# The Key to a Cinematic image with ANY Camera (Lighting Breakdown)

Now, this might be a bold statement, this might get on some people's nerves, but you don't need an Arri Alexa Mini LF in order to feel good about your image.
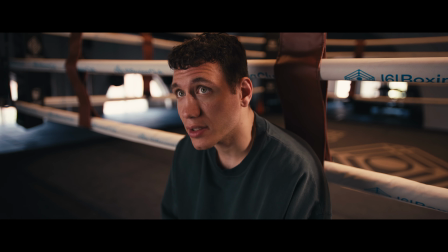Today, we're not going to be talking about comparing the Lumix cameras to the Arri Alexa. We've already done that. This is going to be part 2 of a job that I worked with Lumix because I did have to create a couple of different scenes,
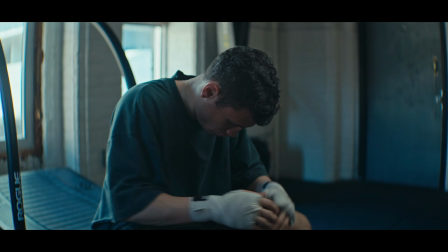light a couple of different situations in order to compare some of the S12 bodies to the Arri Alexa.
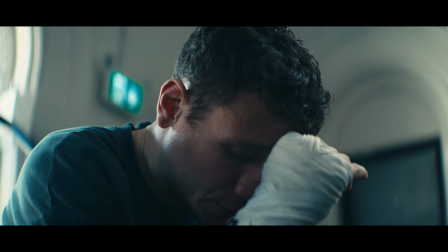Now, again, this isn't going to be a conversation about either camera. This is going to be going through some of the lighting that I did use in order to make things look good, and the fact that you can match these two up kind of gives me a little bit more confidence, or at least makes me feel better that I can't afford an Arri camera. We'll get there.
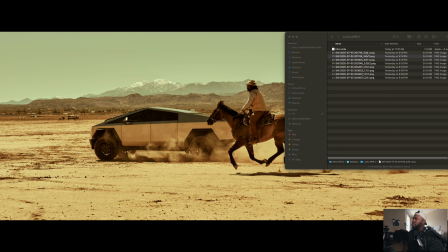All right, so we're gonna go into our first scene and how we lit this one up. And this one's actually pretty simple because it only needed one light and one expensive blanket is what I like to call them.
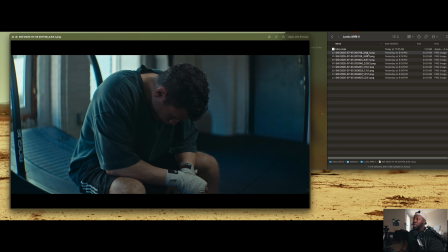Now, what I'm gonna do is I'm gonna go into my screenshots over here and I'm just gonna show you that that's the Arri Alexa Mini LF, and that is the Lumix S12.
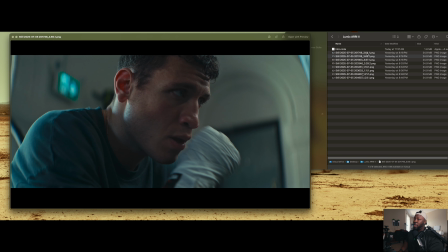Now, these two match up pretty decently because of that new log curve upgrade, not that one. These two match up pretty decently, and if you're looking at these two close enough and I'm cutting between these two scenes, you're probably not going to notice a gigantic difference between the two.
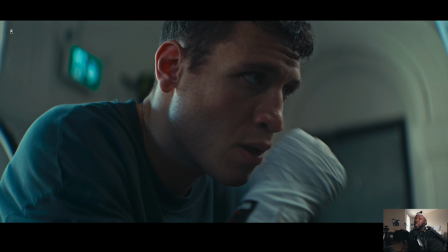Now, for this particular scene, we do have the sun coming out of over here, so I'll just put like this. This is going to be our sun, and that's where we're going to actually play with some of the natural light on here. Now, I still wanted to light the face, give a little bit of an edge. This room itself all has white walls on it, so you can see like this light is bouncing off all over the place.
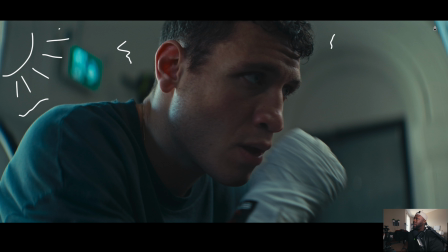It's even bouncing off a little bit here, but you can tell even by like that, which is a little mistake, because that is the end of that 2x2 diffusion that I was talking about in the previous video that you can just get from Newer. It's pretty inexpensive, and we just put it on the diffusion sheet. Now, what we did do is we did go to 5600 Kelvin.
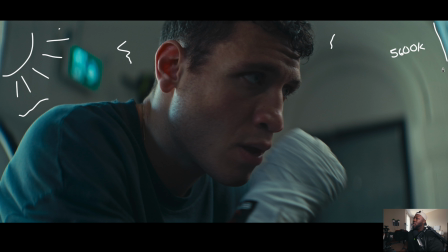I'll leave that 5600K. And right now we are using the Newer 600 watt AC light. I made a video on this a little while ago, and that's actually giving us a little bit of our edge here.
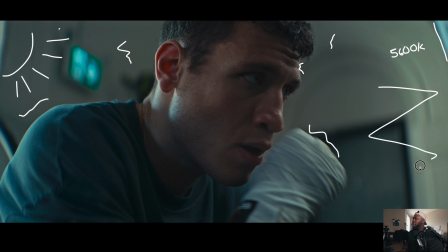It's our key that's on this side. You could actually see it on this wall over here because we didn't necessarily flag anything off and coming to the side of the wall. It just looked like it gave you a little bit of a pattern, and that's gonna be the key light for, let me just change this up so it makes a little bit more sense. Like this side of the face. Let me just make like little like lines here.
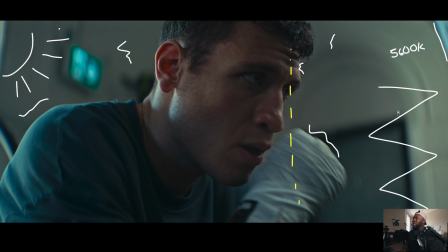So right now, everything coming from like this line over here, going this way is coming from this key light on our subject. And then this light that's kind of giving an edge isn't even a secondary light. That's just coming from the sun.
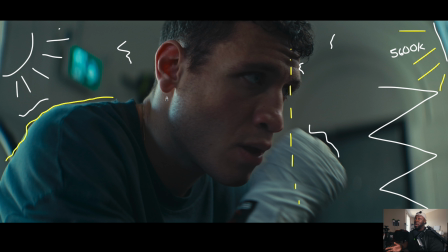This is kind of nice because you only need one light when you have a bright window in the middle of the day, and you also have some protection from the overhead. So generally speaking, if I'm inside and there's a window, everything that's overhead on the roof over here, that's gonna not get blown out or cause raccoon eyes, which would usually come over here because there's no light source coming from this side.
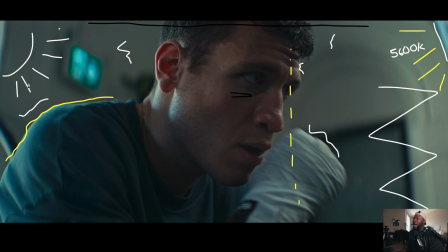It's inside of a room. A long-winded way of explaining that if you have something where you're using natural light, just set your light to the balance of what's outside, and then just let that window be your rim light or your little kicker that's on the side, and then use this as your key.
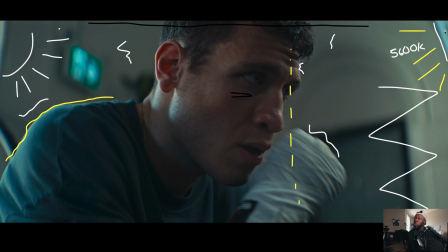Now, what I did do is I did put the 600 on a softbox, and then I just put in that 2x2 diffusion, so that way it might be a little bit brighter on areas that aren't exactly on the face,
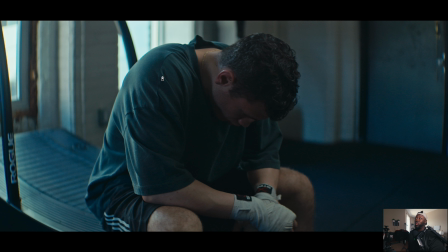but it's nice and soft on here. Now, when we get into the wide shot of things, the lighting is exactly the same. Now you can really see where that window's coming from. That's gonna give us our natural light and a little bit of a rim off of our subject right over here. We'll change this up a little bit. And then you're still gonna get some light on this end.
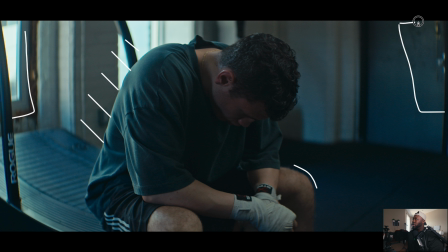This light is coming from that diffused 2x2 over here with the light from that 600 watt coming all the way in. We just balance these two. This one's at 5600, this one's at 5600. And that way, all we need to do is either move the light farther away from our subject for wide shots or move it closer in when you get a little bit tighter.
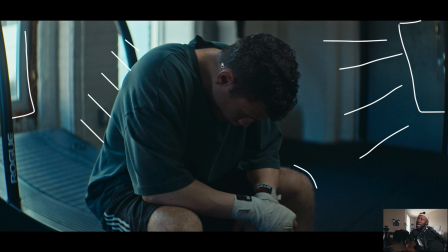But this one's pretty simple. You really only need one light, and then you could use your environment in order to help you out a bit. And you still get a little bit of that pattern, right? You have your light on this side, that's your light pattern. Dark on this side, there's a bunch of shadow in here. And then it starts to get a little bit lighter on this side.
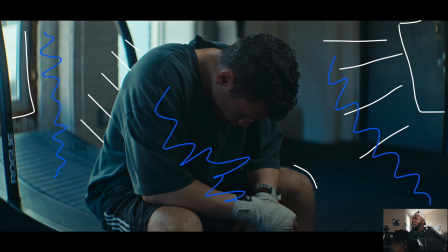So you still have that light, dark light going on. That's a terrible scribble.
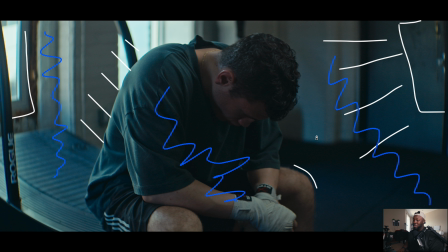This looks disgusting, but nonetheless, it makes the point.
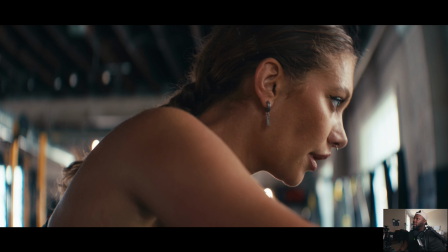Now you have these two clips with each other, and this one's the Arri Alexa Mini LF, and then this one is going to be the Lumix S1R2, I believe.
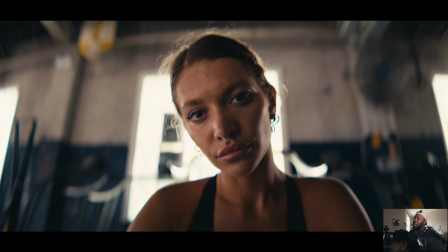Still using the same profile. Lighting is going to be a little bit different, and we're going to show you how you could actually change some of your lighting up when you're changing positions.
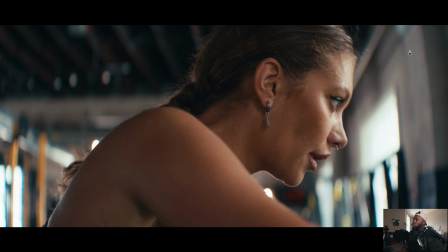So hopefully I have some BTS, but I don't necessarily think I do. But right here, we're doing something called lighting from the window that you can't see. Our subject is directly in front of a window right on this side over here. But the fact that this gym is between two buildings, we were actually able to get an aperture 600X in to be our key light on this side.
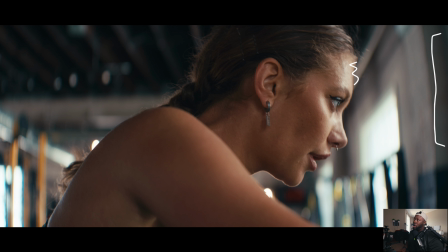So this is where you're gonna see the light from here. Now, the problem we had with that is it was a little bit too harsh. These highlights, these parts of light would have been super, super hard, and then it would go directly to darkness because we are still working with a room.
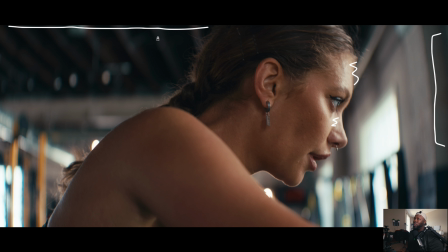There's this nice big ceiling. We're inside of a room, so you're not gonna get any of that light coming down onto here. This would never happen unless there was a skylight onto here to kind of give you that type of top-down light. So what we needed to do is we actually, again, we used that newer 5-in-1, 4-in-1 reflector sheet.
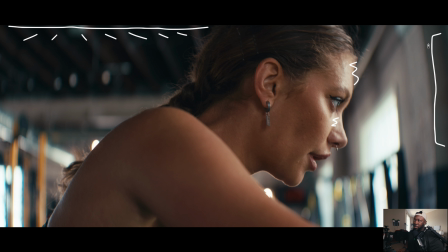That's a 2x2. I'll make sure I put a link in the description here. I forgot last video. And we put that directly in front of here, exactly where the face of our subject is going to be. Now, that light behind it that's going to be through the window is still going to spill everywhere, and that's probably why you see a little bit of this or a little bit of that.
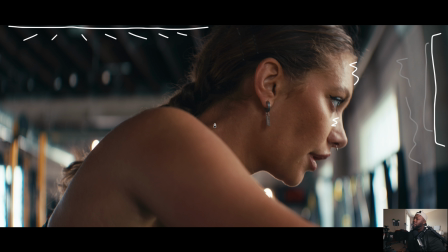Although it's pointing in one direction, you probably wouldn't see that. But that again is going to give you some different textures of light. Right onto here, this is where it's going to soften up on the face, so that way it doesn't look overbearing. And added to the fact that it's shooting through a window, it's not too harsh, but that 2x2 isn't actually touching anywhere here on the rest of our subject.
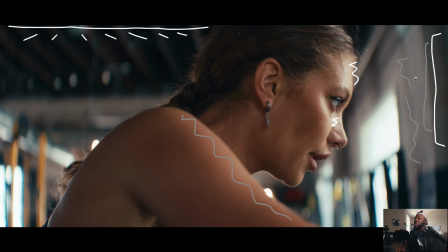It's a little bit on the harder side, it looks a little bit natural, and you could use things like these smaller 2x2, or even like a little 5-in-1 reflector that you can put in front of your subject or wherever you want the light to be a bit softer, where it's still a little bit harsher or just a different level on the rest of your subject and just not on the places where you don't want them to be.
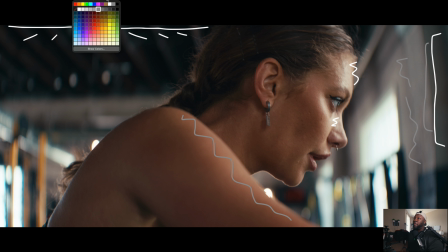We also have another light coming up on here. And again, these are all 5600 watts because we're dealing with the daylight over here.
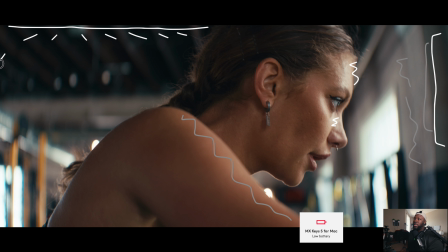And we do have another light on here. This is going to be the, yeah, I know it's dying. This is actually going to be my 300 watt light, newer made one as well. It's RGB, but we're still going with using a daylight balance. And that's where you're going to get like a little bit of light on here. It's not a lot.
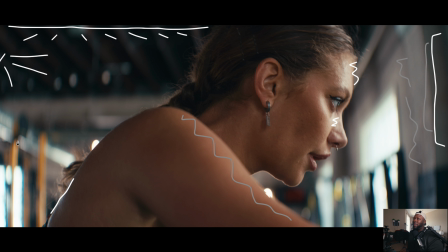This light's pretty far back, but just to add, again, that little pattern that you're going to get between change over here. And we're going to use orange, where it's light on this side. It's dark over here. You get a little bit of light on here. It's dark on this side.
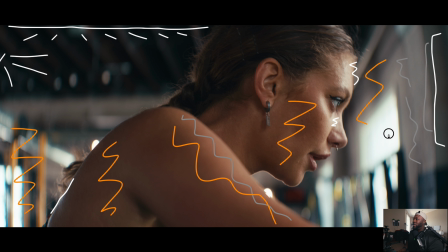And then obviously it's light pretty much everything on this end going over to camera right.
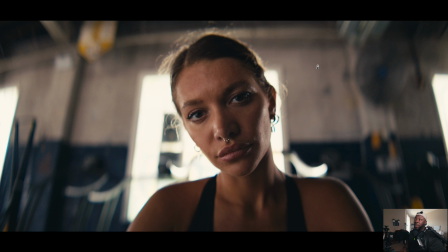Again, kind of disgusting scribbles, but I hope this makes sense. Now, you might be a little bit confused because you're still wondering, hey, Kofi, there's still a light behind this window. This is still a 600 watt light on daylight balance shining into here.
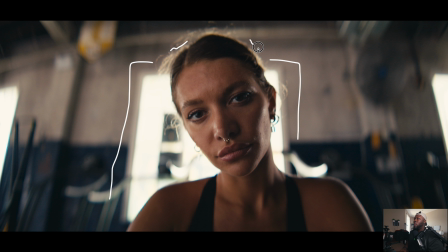It's creating kind of this like nice halo effect that you'll see in the hair over here, which kind of feels like it's more of a accidental backlight. But then also you have a little bit of light on this side, onto here, and then my subject is still lit up, and there's still contrast going from the left to the right of my subject's face.
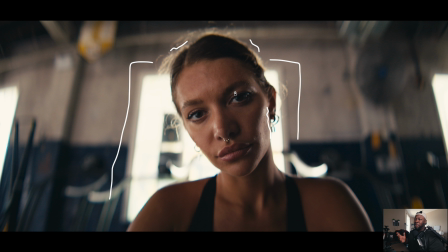Now, this is going to be something that people might ask, but it's actually a lot simpler than you think. Now, that 300 watt light that we were talking about before that's creating light on this side of the face here, it's almost in the exact same spot. It's just kind of over here. Now, on the reverse, when you saw the original shot, I'm going to just put like 300.
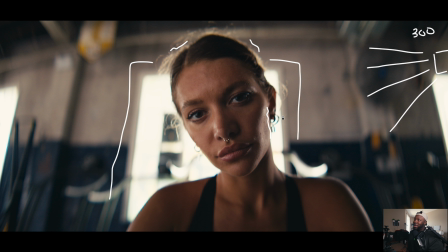On the original shot, this was going over the shoulder. All we've just done is turned our subject around, and we use that same 2x1 or 2x2 5-in-1 reflector square. I'm not really sure what to call it, what's the right name, but it's actually going to be right here on camera left.
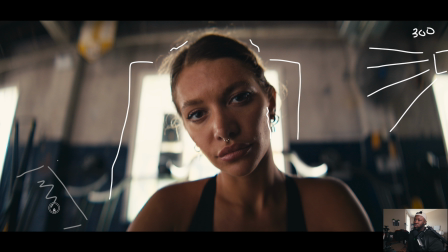Let me just make a little shape here. I never said these scribbles were going to be good. And that's just a bounce. Now, that newer kind of 2x2 reflector thingy, that 5-in-1, basically has a white side on it as well. And that way I could reflect the light that's still coming from the back here.